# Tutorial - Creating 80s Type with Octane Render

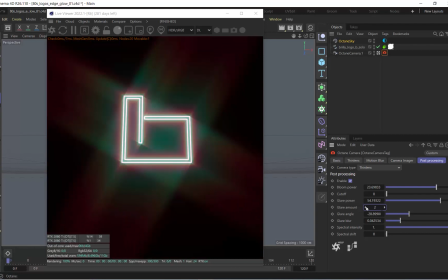You know, 2 looks pretty cool, 1 looks cool, you know, just having more of a directional streak,
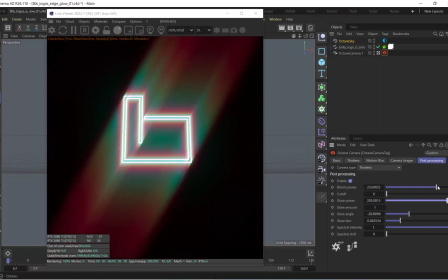maybe increase that direction, maybe increase some of the bloom.
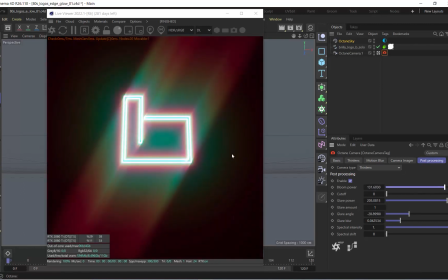Again, this is all now based on your own personal discretion. Something else I really like to do is add a little like glare blur, just something to soften it up a little bit. Spectral intensity, this is a cool one, right? Because without that, you're just going to have, you know, a pure white kind of glare and bloom.
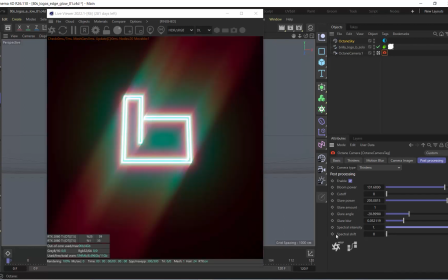But if you increase that spectral intensity, you get some really cool colors. You can even keyframe the spectral shift throughout your animation, right? So you can have these really cool, vibrant, trippy colors as it goes through the timeline. But yeah, something like this is awesome. Okay, so now this is the technique I came up with.
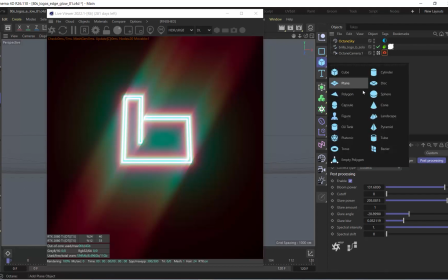We're basically going to make a 3D mask here. So what I'm going to do is I'm going to grab a disk and add a disk into the scene.
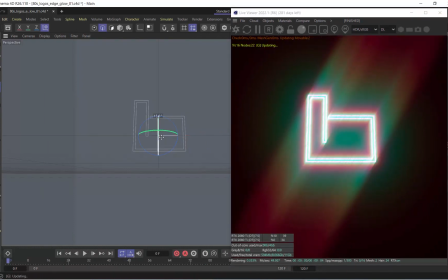Now the goal with this is we are going to, you know, make this 90 degrees facing the camera, and let's just really scale this disk up.
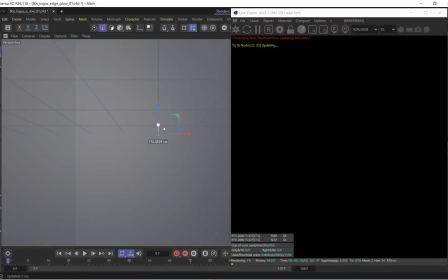Another key thing is the disk has to be in front of your letter form, not by a lot, just a little, just enough.
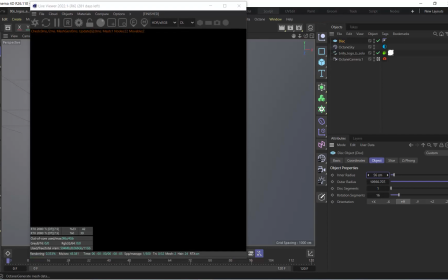And the disk, we're going to give it an inner radius. Let's just come right in here.
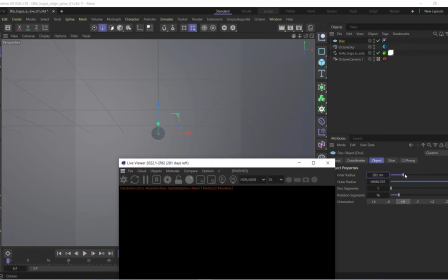You can see the inner radius that's beginning to form. Perfect, right?
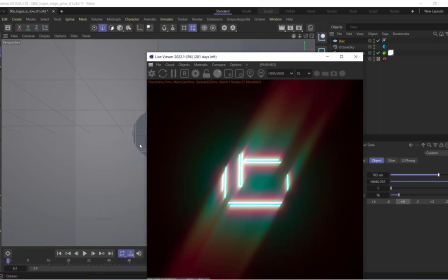And as that letter or object goes through, that's going to be like this 3-dimensional mask.
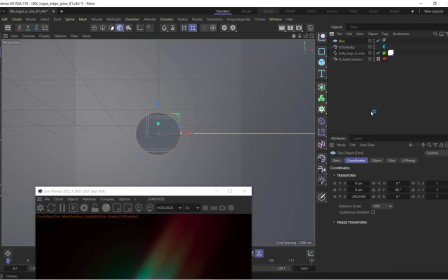Okay, so let's go out of edge mode and go back into modeling mode and select the disk here. And let's just change the shape so it's not a perfect circle.
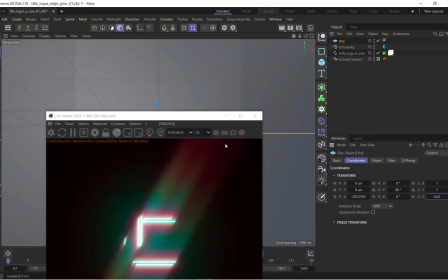So I'm going to just go into Z or into Y, right?
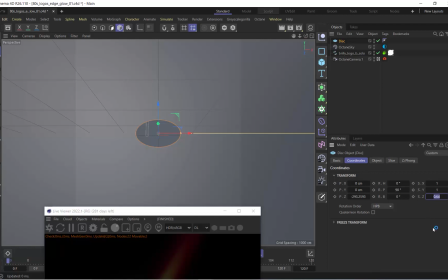And you can see that we can begin to kind of mess with the overall shape of this circle here. And I kind of want it to be a little bit more slender than it is round.
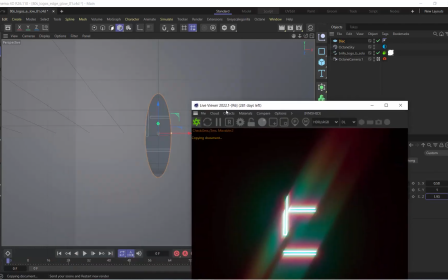So kind of give me this oval type shape here. And now check this out.
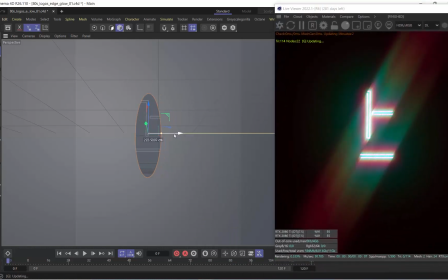This is how simple this is going to be. All we have to do is now keyframe this disk as it passes,
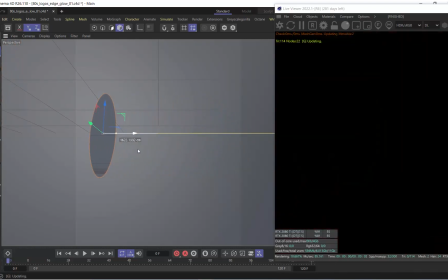and we get this really cool light ray, light sweep that can come across any letter form.
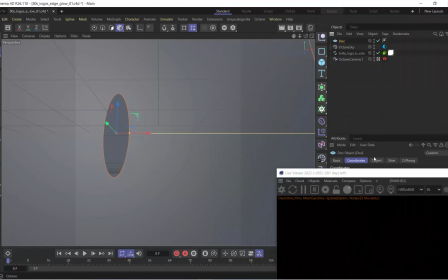Then we're just going to take this sequence. Let's just do a quick little keyframe. Keyframe on X. Let's go down to like 72.
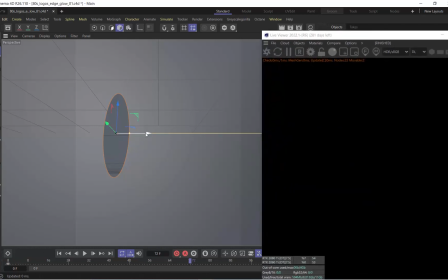And I do want to see the live viewer here to see when it actually passes through a complete letter form.
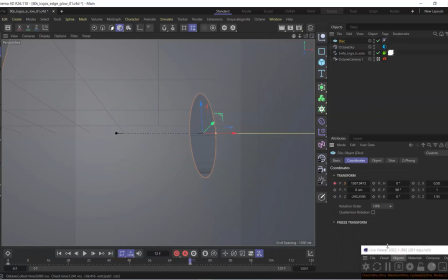Yeah, something like that. Let's set another keyframe and let's just play this through, right?
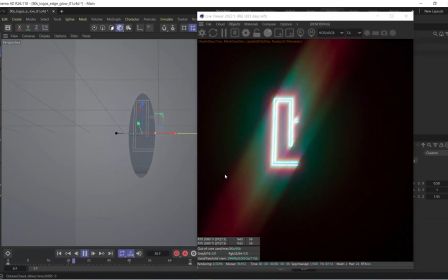So as this passes through, you can reveal your type,
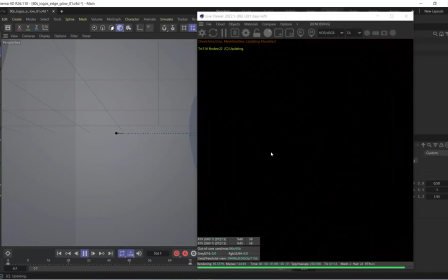and you've made kind of like this cool little 3D mask that still interacts with that Octane camera.
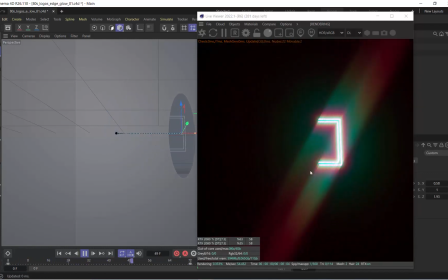So we get these awesome glow effects and streak.
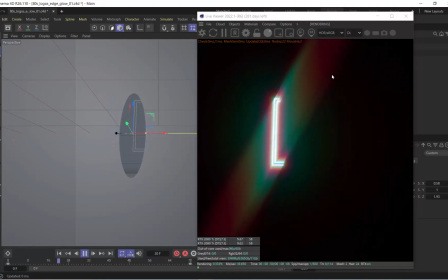And this is now something that, like, we've now turned something that most people are just going to do or try to attempt to do in After Effects or something like that.
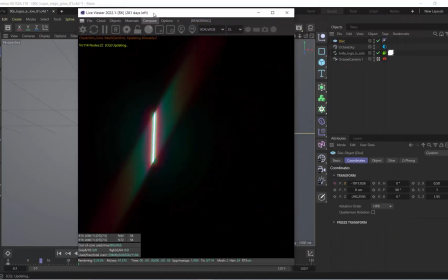And now you're just not even having to leave the 3D software that you're in, and you can just stay inside of Octane and do it. And I love the look of doing everything in camera more. Okay, so let's open up After Effects here and let's composite these together.
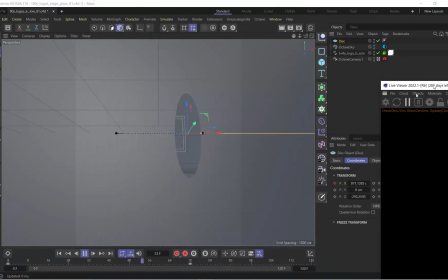I'm going to throw this up on the render network, and then we'll get some cool sequences and merge them both together.
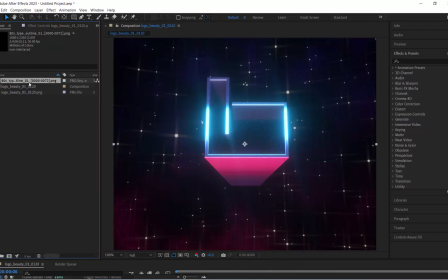All right, here we are in After Effects now, and all we got to do now that we have our renders, I imported the beauty render that we built together,
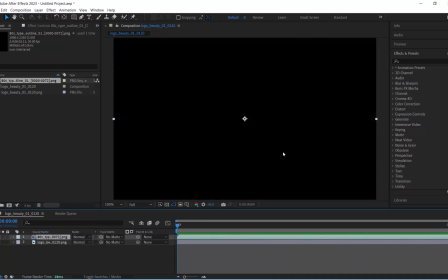and now all we have to do is drop in the animation sequence of this super cool light streak.
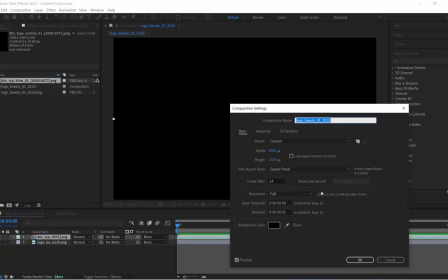Let's increase my composition here, as it gave me 1 frame. I actually don't know the exact count.
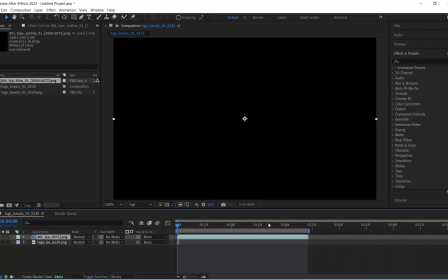Here we go, just a couple seconds, and expand that down.
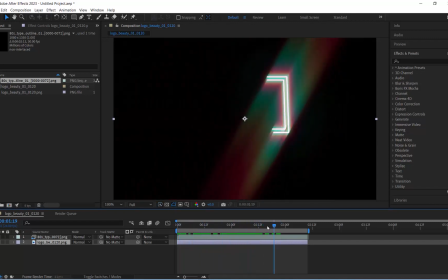Perfect. Now, as you can see, as we go over, there's the kind of combination, right, which is going to kind of reveal.
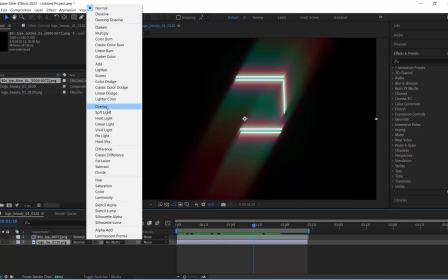And we can try some overlay modes. Let's do a simple screen or something like that.
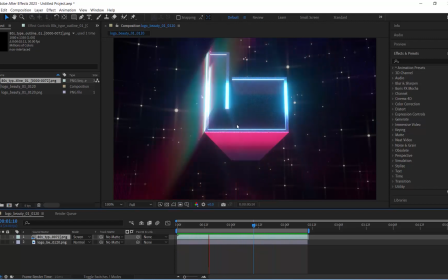And let's just do a quick RAM preview. Right, a bit slow right now, but as always, we can definitely speed this up.